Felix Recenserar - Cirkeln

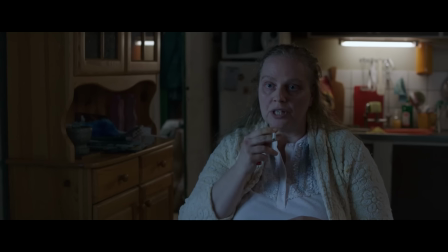(24:50)
De hade behövt knyta ihop familjerelationerna med handlingen mycket tydligare för att det skulle bli spännande att följa. Som det är nu blir det bara små avstickar hela tiden som inte leder någon vart. Det är som att jag mitt i den här recensionen skulle slänga in ett klipp där käkar en macka i två minuter. Bara så att ni säkert vet att jag äter ibland. Det blir bara lösryckt.
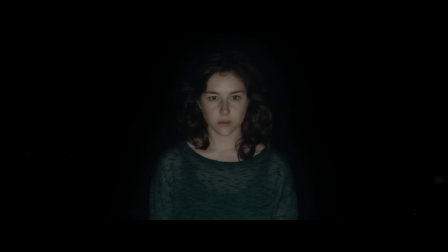(25:07)
I alla fall, medan de andra är på party ligger Minou hemma och sover och hon drömmer samma dröm som Rebecka hade innan.
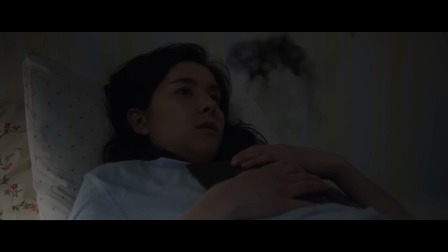(25:14)
När hon vaknar så flyter det lite rök runt henne. Jävligt feta effekter alltså. Jag antar att när de gjorde de här effekterna så rök hela budgeten. Rökmöget leder henne in på toaletten. Vi är nästan två timmar in i den här filmen och all magi vi fått se hittills består av folk som pissar på sig och några sketna rökmoln. Alltså så jävla lame! Till och med fucking Barbie-filmer hanterar ju magi bättre!
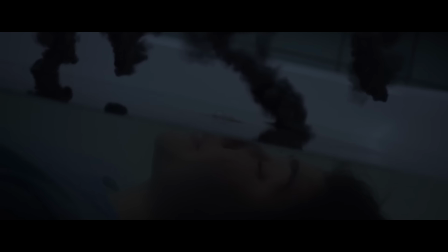(25:39)
I alla fall, den magiska självmordsröken får Minoua lägga sig i badkarret och försöka dränka sig själv.
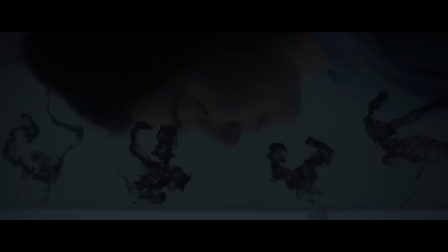(25:45)
Men på något sätt som inte förklaras så lyckas hon slita sig ur det i sista stund.
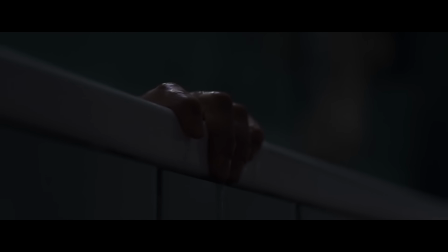Pluspoäng för en snyggt filmad scen där ändå! Om ni bara ansträngtar lika mycket med cinematografin i alla de andra viktiga scenerna så kanske filmen faktiskt varit bra.
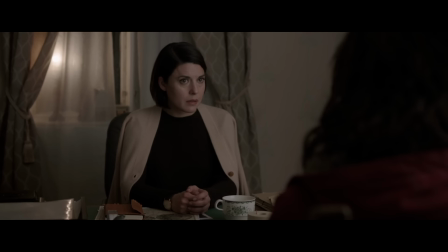(26:03)
Hon sticker sen till rektorn och berättar vad som hänt och får då veta att...
Du har inget element.
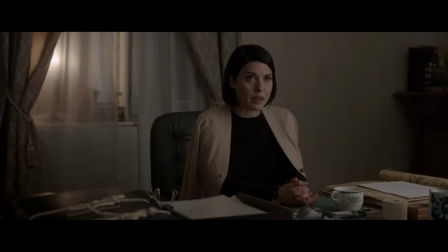(26:08) Alla människor tillhör något av elementen. Även de som inte är häxor. Men vi har testat dig två gånger och du har inget element.
Holy shit, vilken twist! Eller, det HADDE kunnat vara en twist ifall de fucking etablerat från början att alla har ett element!
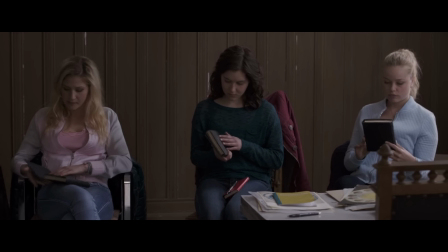(26:23)
Ja, hela tiden antaget att det bara är häxorna som har element, eftersom de inte fucking sagt något annat.
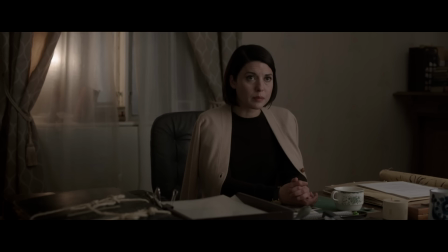(26:29)
Så den här scenen blir inget aha-moment, det blir bara ett jaha-moment.
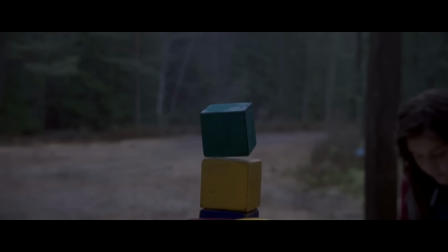(26:34)
Och egentligen, vad fan innebär ens de här elementen? På vilket sätt skulle eldmagi göra att man kunde flytta saker med tankekraft?
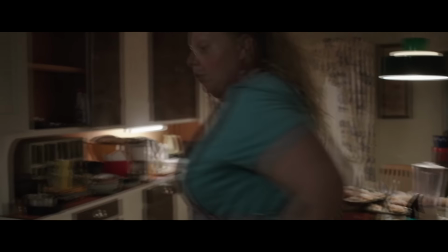(26:41)
Och Anna-Karin är en jordhäxa, men vad fan har jord att göra med att kontrollera folks tankar?
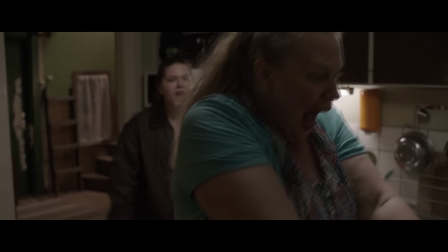(26:47)
Borde inte hon vara en trähäxa egentligen?
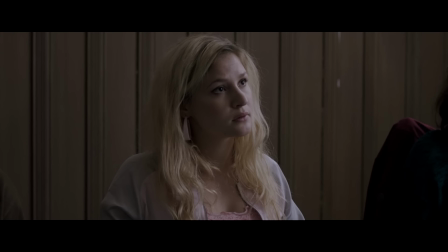(26:49)
Med tanke på att de uttryckligen säger att trähäxor har ett band till allt levande och Anna-Karin fucking kan kontrollera allt levande.
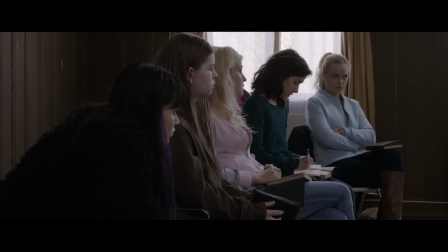(26:57) Trähäxor kan ofta styra och forma organisk materia.
Det miker ju ingen jävla sens, de hade lika gärna kunnat säga Ditt element är eld, så där får du bra på att sticka strumpor. Men vad har det med eld att göra? Nej, jag vet inte. Och varför har alla ett element även om de inte är häxor? Ja, det är en bra fråga. Om du inte har någon intressant förklaring, släng du inte in den här skiten till att börja med.
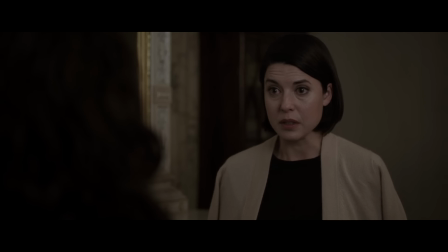(27:19)
Hur som helst, mördaren kan tydligen ta krafterna från dem han dödar. Och hans mål är att samla alla de utvaldas krafter. Snart visar det sig att mördaren är Ash från Pokémon. Gotta catch on, oh! Come on!
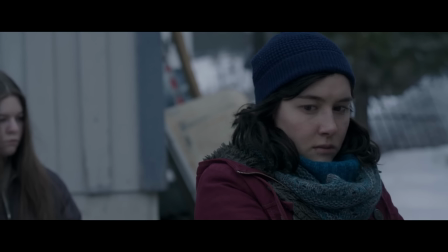(27:31)
Rektorn berättar att rådet fullkomligt skiter i dem och då bestämmer sig tjejerna för att ta saken i egna händer för typ femte gången.
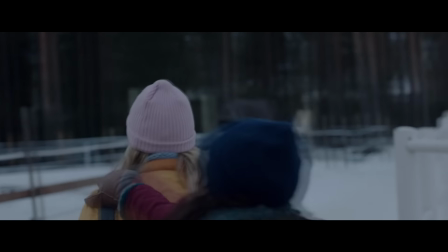(27:38)
De överrumplar Ida vid ett stall hon brukar gå till för att få med henne i slemgoysritualen.
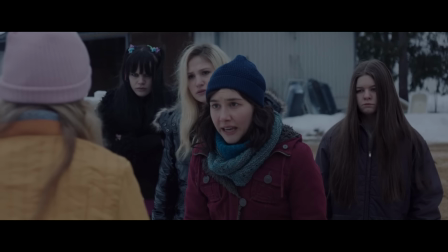(27:43) Någon försöker mörda oss och vi har ingen aning om vem det är. Du är den enda som kan läsa mönstrens bok.
Nej, Vanessa kunde ju läsa den innan och det är väl för fan inte det som är det viktiga nu. Det viktiga nu är att de måste arbeta tillsammans. Alltså, jag blir så jävla trött. Följ er egna logik för fan!
Hon vet vem det är! Ida!
Alltså snälla någon, vad är det med Ida och de här överdrivna musikstycken?
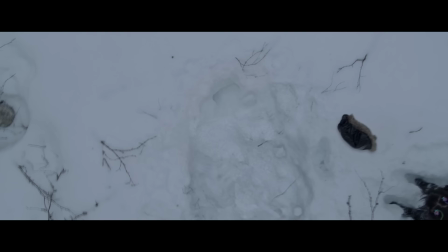(28:11)
Hennes superkraft kanske är överdramatik? De lyckas tackla ner henne i alla fall och hon ger sig.
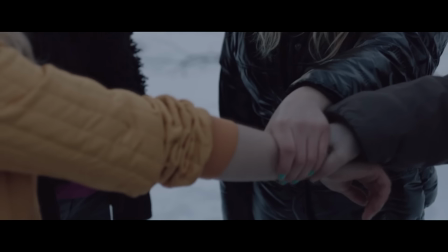(28:16)
Sen visar hon en vision hon fick tidigare där man får se hur Rebecka dog. Okej, vem fan var det som knuffade henne? Det går ju knappt att se för allt flashande.
Det kan inte vara han, fattar ni inte?
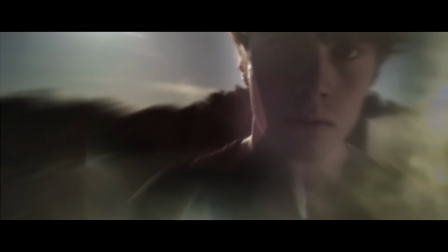(28:30)
Vem fan då?! Tydligen var det Rebeckas pojkvän Gustaf som puttade ut henne.
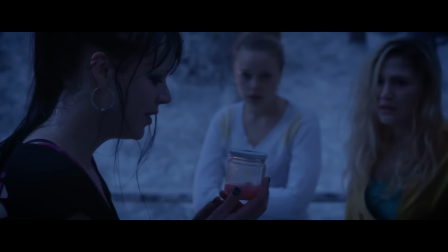(28:35)
Så de bestämmer sig för att konfrontera honom och få honom att dricka serumet som de nu lyckas framställa.
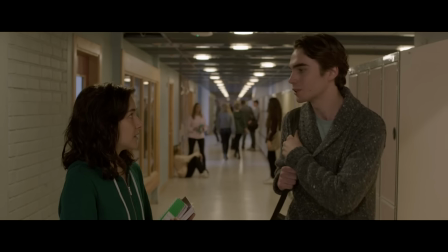(28:40)
De kan dock inte konfrontera honom direkt utan ska tvunget vänta tills efter skolan. Okej att vi ska få fast mördaren och rädda världen, men jag tänker fan inte få frånvaro från ännu.
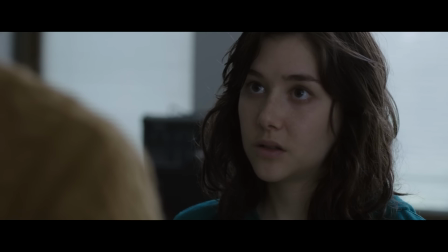(28:50)
Av någon jävla anledning stannar vi nog sen kvar efter en lektion med läraren som uppenbarligen är mördaren.